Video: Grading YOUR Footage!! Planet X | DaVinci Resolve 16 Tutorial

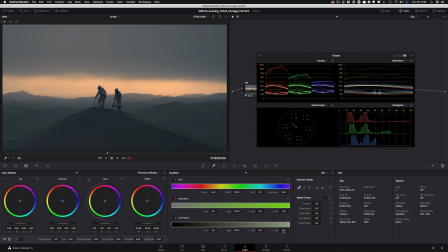[16:44]
Creating keys like that is never going to mess up with anything that you're doing. Okay. It's going to be really clean. So high soft, I'm going to raise it up a little bit. I'm going to hit Shift H so we can see what we're doing. I'm going to take my highs. I'm going to start bringing it down.
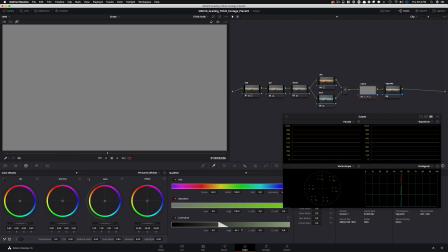[17:03]
Let's turn on the node so we see what's happening. And let's pull it back until we grab everything but the sky.
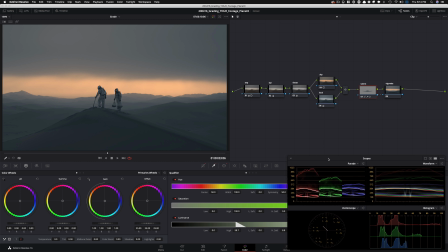[17:11]
So something like that. Now, if I do on and off, it's only affecting my guys. It just pops them out, hence the talent node, and it leaves everything else as is.
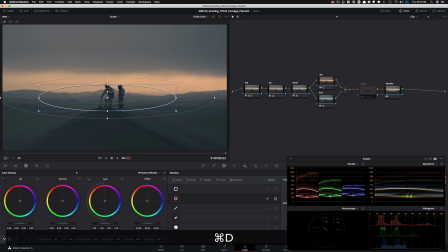[17:24]
So once we pop our talent out, we don't even have to keyframe it because look at it. They're always going to be in the middle, okay? So this is pretty clean. But now the coolest thing is, remember we did an outside node? This is where the magic is going to happen. I want to create some drama, right? So how do you create drama?
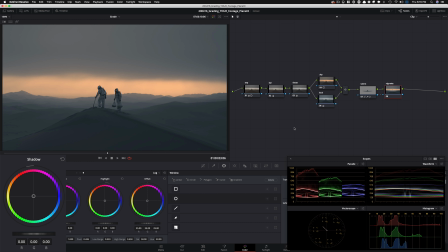[17:42]
I'm going to go into my log wheels. I'm going to take my shadows and I'm going to pull them down. You get what I'm saying? All of a sudden, just a quick little stroke. And look what we had to what we have now. And it's believable. Like it doesn't look like it's coming out of nowhere. It's very believable.
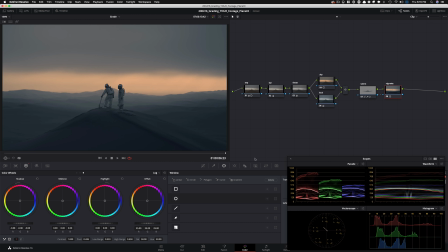[17:57]
Now, the thing that's not believable is when we get to see this shift. Like, look at, boom, that right there. That's what's not believable.
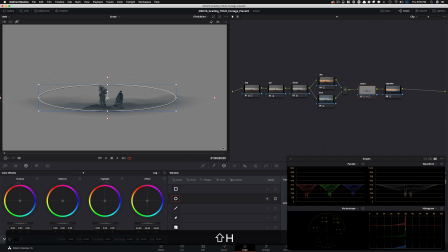[18:08]
So I'm just gonna
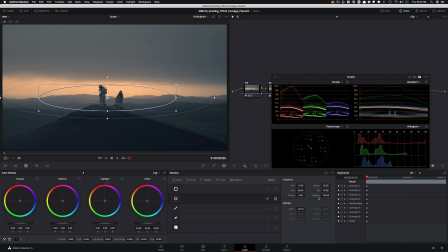[18:11]
go here and I'm gonna soften it up until that is not so prominent. So even something like that. And then what I want to do is we can make the size smaller of this window.
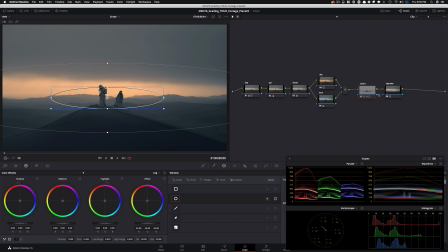[18:28]
And another thing that we can do is that we can go back in this node and it doesn't need to be this dramatic. We can pull it up a little bit and split the difference. So somewhere around here. Now it's much more subtle.
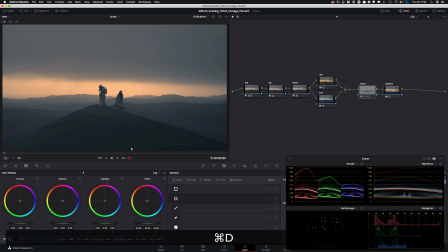[18:42]
So if I take these two nodes and turn them on and off, just look at the difference. How much we pop our characters without affecting the sky. And then we add so much more drama here. We shape our lighting in a very natural way.
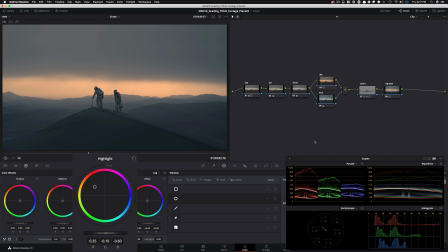[18:56]
Now it's up to you what you want to do in the sky node. I mean, if you want to add a little bit more salmon and give it a bit more color like such, and just like really keep massaging it until it pops just the right amount. And then we can go here and bring our highlights down a little bit.
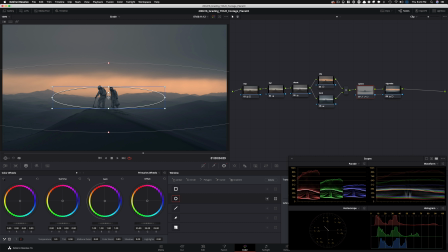[19:14]
And then in my talent, one thing that I do want to try is just raising it up a little bit, like maybe keep it somewhere around here. And now let's go all the way through and check it out. All right, so I like that much better.
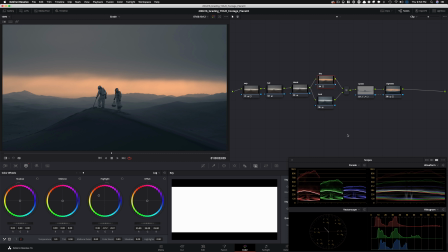[19:31]
So one thing that I just want to do is pull back on the colors a little bit, just make it a bit more natural, if you will. So I'm just going to go back into my highlights in the sky and start pulling it back a little bit, okay? Not too much.
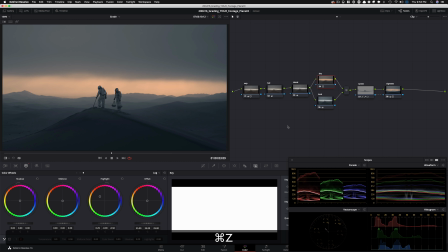[19:49]
Even just something like that. So this is before and then this is after. Maybe a little bit more. something like that. And then I want to go into my look and I want to go into my gamma and just bring it back a little bit.
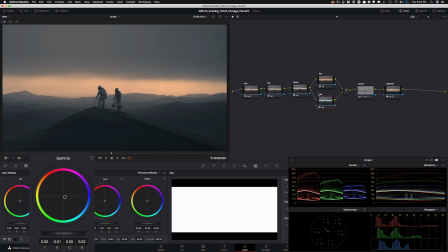Yeah. So now if I turn these two on and off.
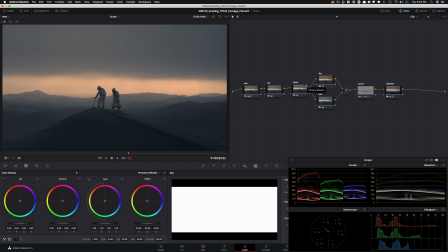[20:22]
And then one more thing I want to do here is in my high range, I just want to go in and let's see. Okay, so that is good. So I personally think that just looks better.
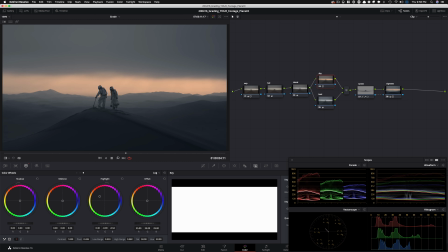[20:39]
It blends everything in and keeps it more subtle, but still tons and tons of look injected into it, but it doesn't scream it, you know? That's what I wanted to do because color grading is all about subtlety.